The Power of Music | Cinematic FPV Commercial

Hey, Ellis van Chasen here, here in my studio. Today I want to explain you how I created my last video using music from ARTLIST. If you don't know ARTLIST, ARTLIST is one of the biggest music platforms out there, and their concept is that their license covers everything, and that's like one of the biggest advantages and why I really prefer using their music, because regardless if I have a personal project or a commercial work, I don't have to worry about copyright issues. So yeah, today I want to show you how I created my last project, and I used three different types of songs from ARTLIST. And yeah, let's jump into the editing in DaVinci Resolve and explain you step by step why I chose which music.
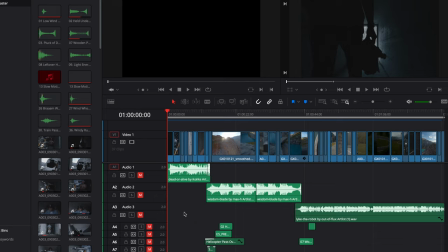[2:21]
All right, now we're in DaVinci Resolve, which is my go-to editing software. So this project is entirely edited in DaVinci Resolve. This video has three sections. So the intro part, then the part where we build up tension,
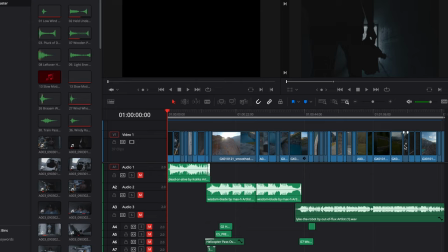[2:38]
and the last part, I call it the commercial section, is where I want to show the product at different places. And that's exactly the way I chose my music. So I chose three different type of music for this project. The first is more like a happy, lightweight song for the introduction.
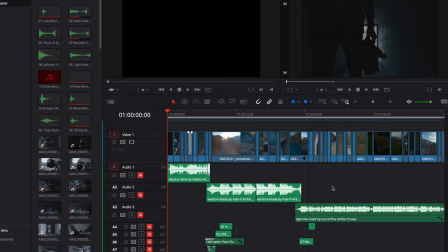[2:57]
The next one is more a song where tension is built up. And the last should be more kind of a funky, groovy song. Also happy, but not too dramatic. So let's watch the first scene without music.
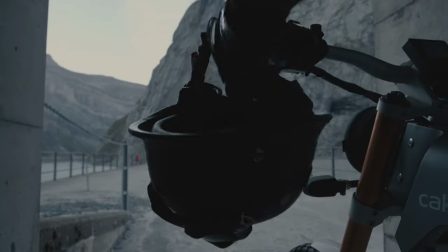[3:10]
So you have my friends walking up to his motorbike. As said, it's where you want to first introduce the bike.
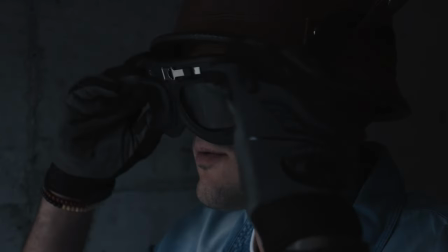[3:18]
You don't want to have too much tension, and so it's exactly how I chose this song.
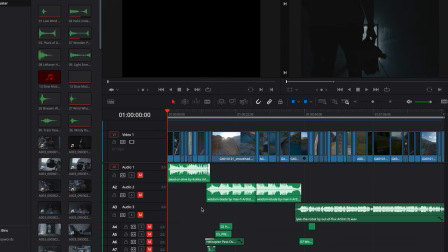[3:23]
And it basically stops with him turning on the engine. For this, I chose the song Dead or Alive from ARTLIST. And now let's just watch that first part with the music chosen.
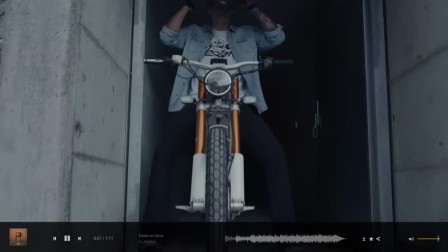[3:36]
As you can hear, it's kind of like a country kind of music with guitar.
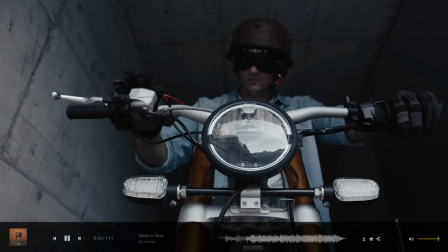[3:41]
It's kind of happy. It's not too dramatic, as you don't have too much tension here builds up.
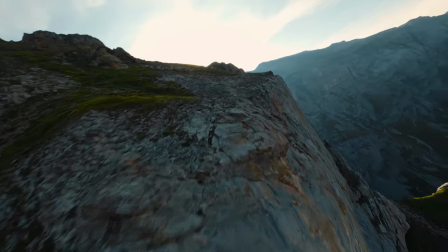[3:50]
And then for the second part, let's quickly watch that. You basically have the drone going down into a dive.
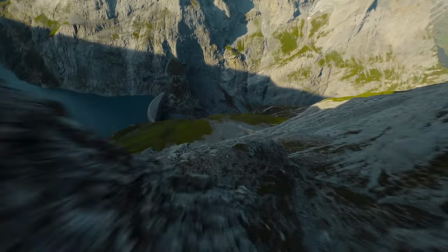[3:57]
So there is a lot of speed and momentum going on.
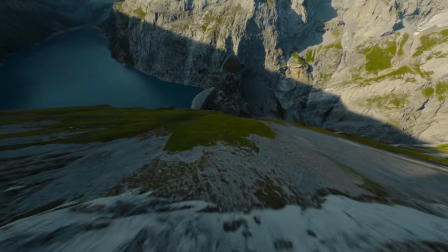[4:01]
You have passing rocks, and there you want to build up as much tension as possible,
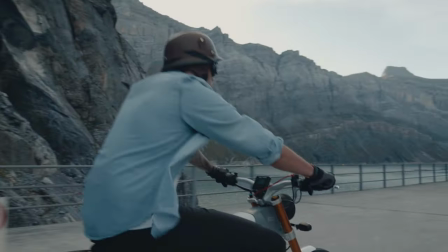[4:07]
because it's basically the drone is approaching and my friend starts driving, accelerating on the dam.
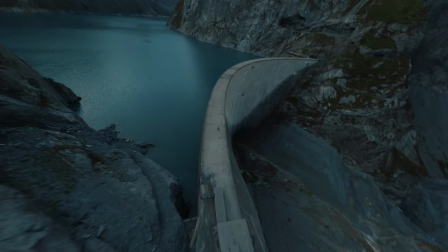[4:13]
So there, all the tension needs to be built up.
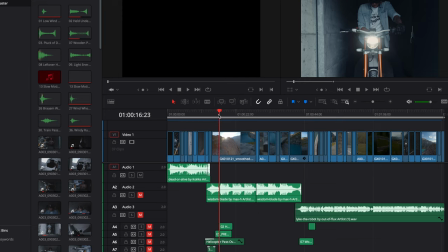[4:16]
And for this, my music choice was more a cinematic, tension-based song.
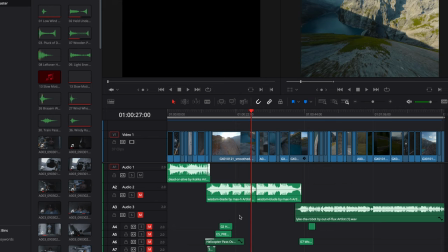[4:23]
And I chose this song, Wisdom Blade, also from ARTLIST.
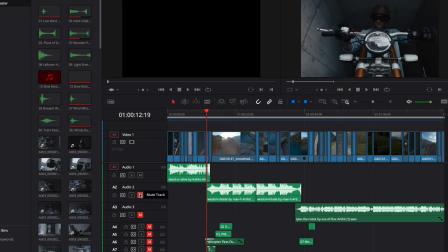[4:27]
And let's quickly watch with the transition from the first to the second scene, and then with the song applied.
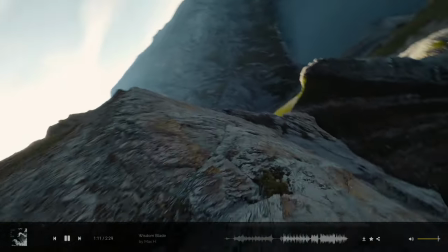[4:37]
You can see here, it turns on, and then you go into the dive.
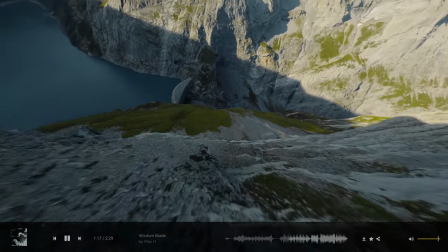[4:43]
Hear this epic music with a lot of tension.
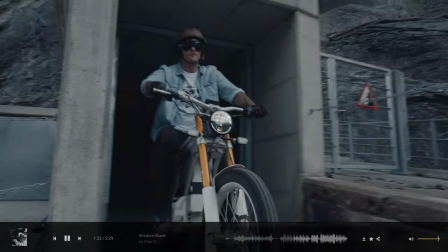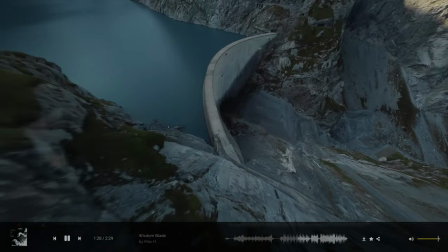[4:56]
Still, tension is built up, the drone is approaching.
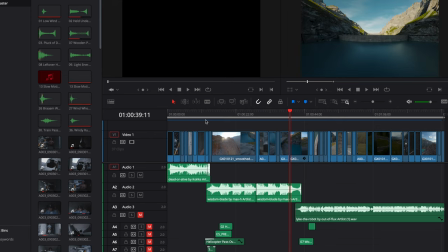[5:03]
And then here, I wanted to basically make a fade into a more commercial type of music section.
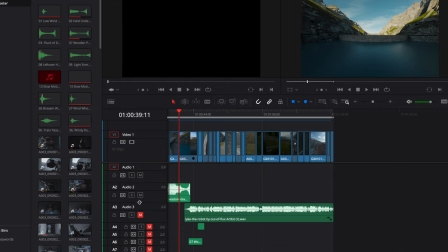[5:12]
So there, my third song, let's watch it back without music.
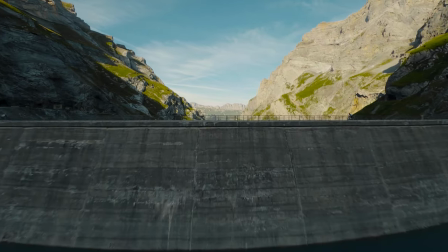[5:18]
You basically have me flying over my friend.
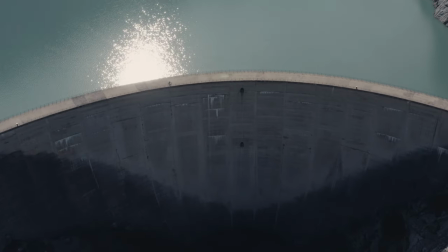[5:23]
And then with this shot, we kind of leaving this scene, the dam, and go to like different other locations.
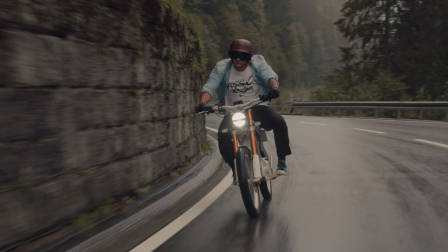[5:32]
So a nearby location, and then we have, yeah, the switch to the main road, and you show the project at different places.
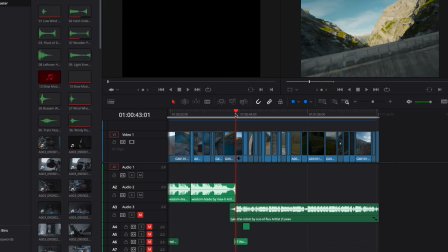[5:39]
So that's, for me, is more like the commercial section, and we don't need to build up more tension. And for this, I chose like this more funky, rocky song.
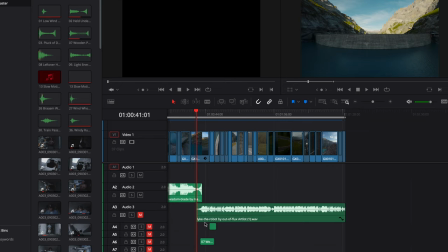[5:51]
And I chose a third song, this song, Like the Robot. And yeah, let's watch basically the transition from scene two to scene three with the third music applied.
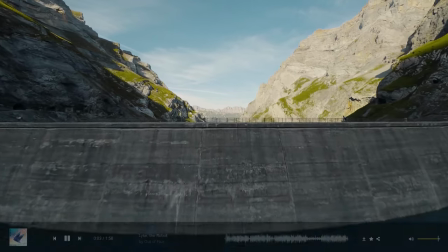[6:08]
So here we have then the cut, and then fade slowly into the last section, going over my friend.
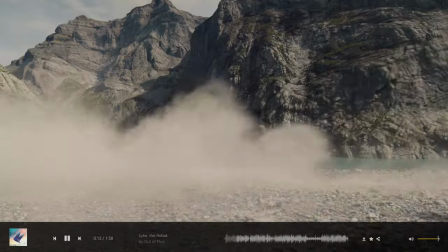[6:17]
This soundtrack has still a little bit of tension at the beginning, but it's not too cinematic, and it has like more power.
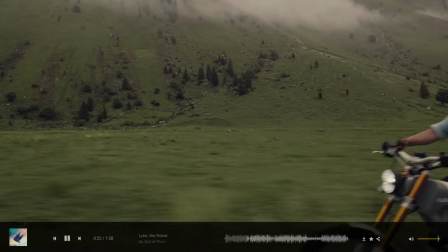[6:28]
And I think that that soundtrack fits perfectly for a commercial scene.
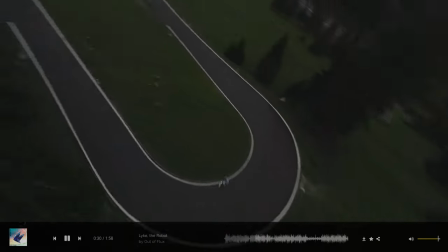[6:34]
Yeah, and then you can see basically it does a switch, and then you go into another drone shot, and the music becomes a different pace.
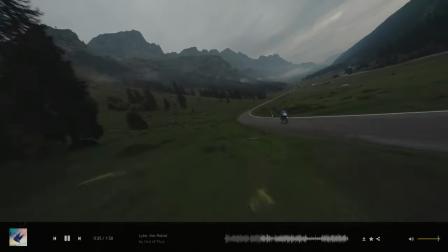[6:42]
It's not as powerful at the beginning.
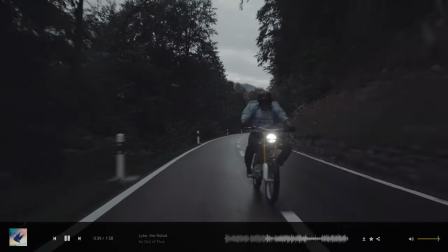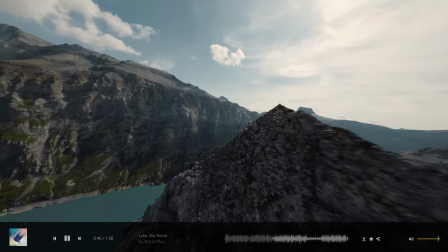[6:50]
And then we basically go back to the initial location, the dam, and you want to show the product one more time.
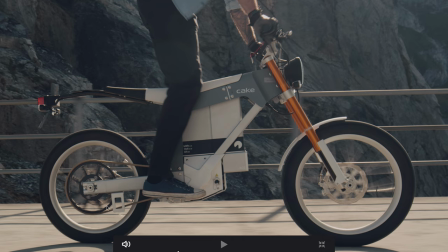[6:58]
So here in this shot, you want to show basically really focus again on the product.
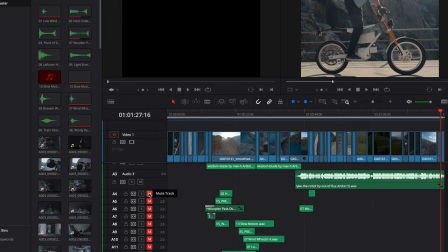[7:04]
That's it. And yeah, if we
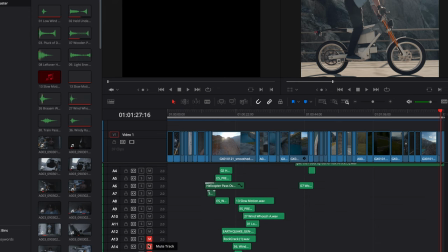[7:09]
apply all the sound effects, I want to quickly show you one part why it's important and why it really goes well with the music.
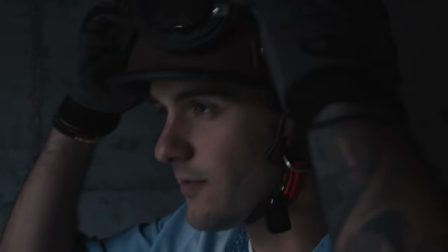[7:18]
And I want to play back the entire project, but especially here, I want to show you with the sound effects applied.
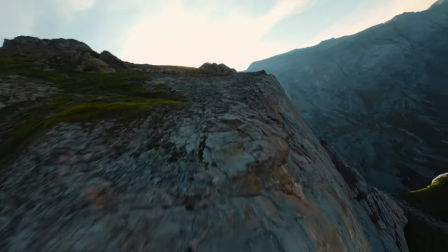[7:24]
You have like the shine effect, you can have like a whoosh, you can have helicopter,
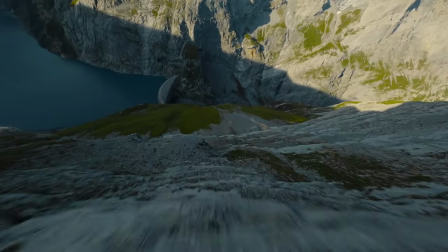[7:30]
which adds more and more depth because you want to build up as much tension as possible in this section.
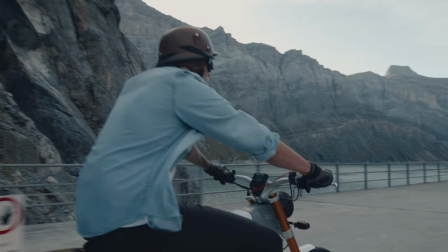[7:40]
So overall, I didn't choose too many sound effects, but especially for this part, I wanna use a lot of sound effects.
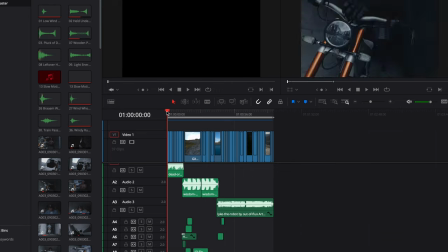[7:49]
Yeah, and that's it. Three simple song in 1.5 minute, in a 1.5 minute video. And I think it worked pretty well with the footage. So really happy with the outcome. And we're back. I hope you enjoyed the video, and I also hope that I could explain you better why I choose which type of music. In the description of the video, I have a link. If you click on it, you get basically 2 months for free. And yeah, I'm looking forward to see your projects.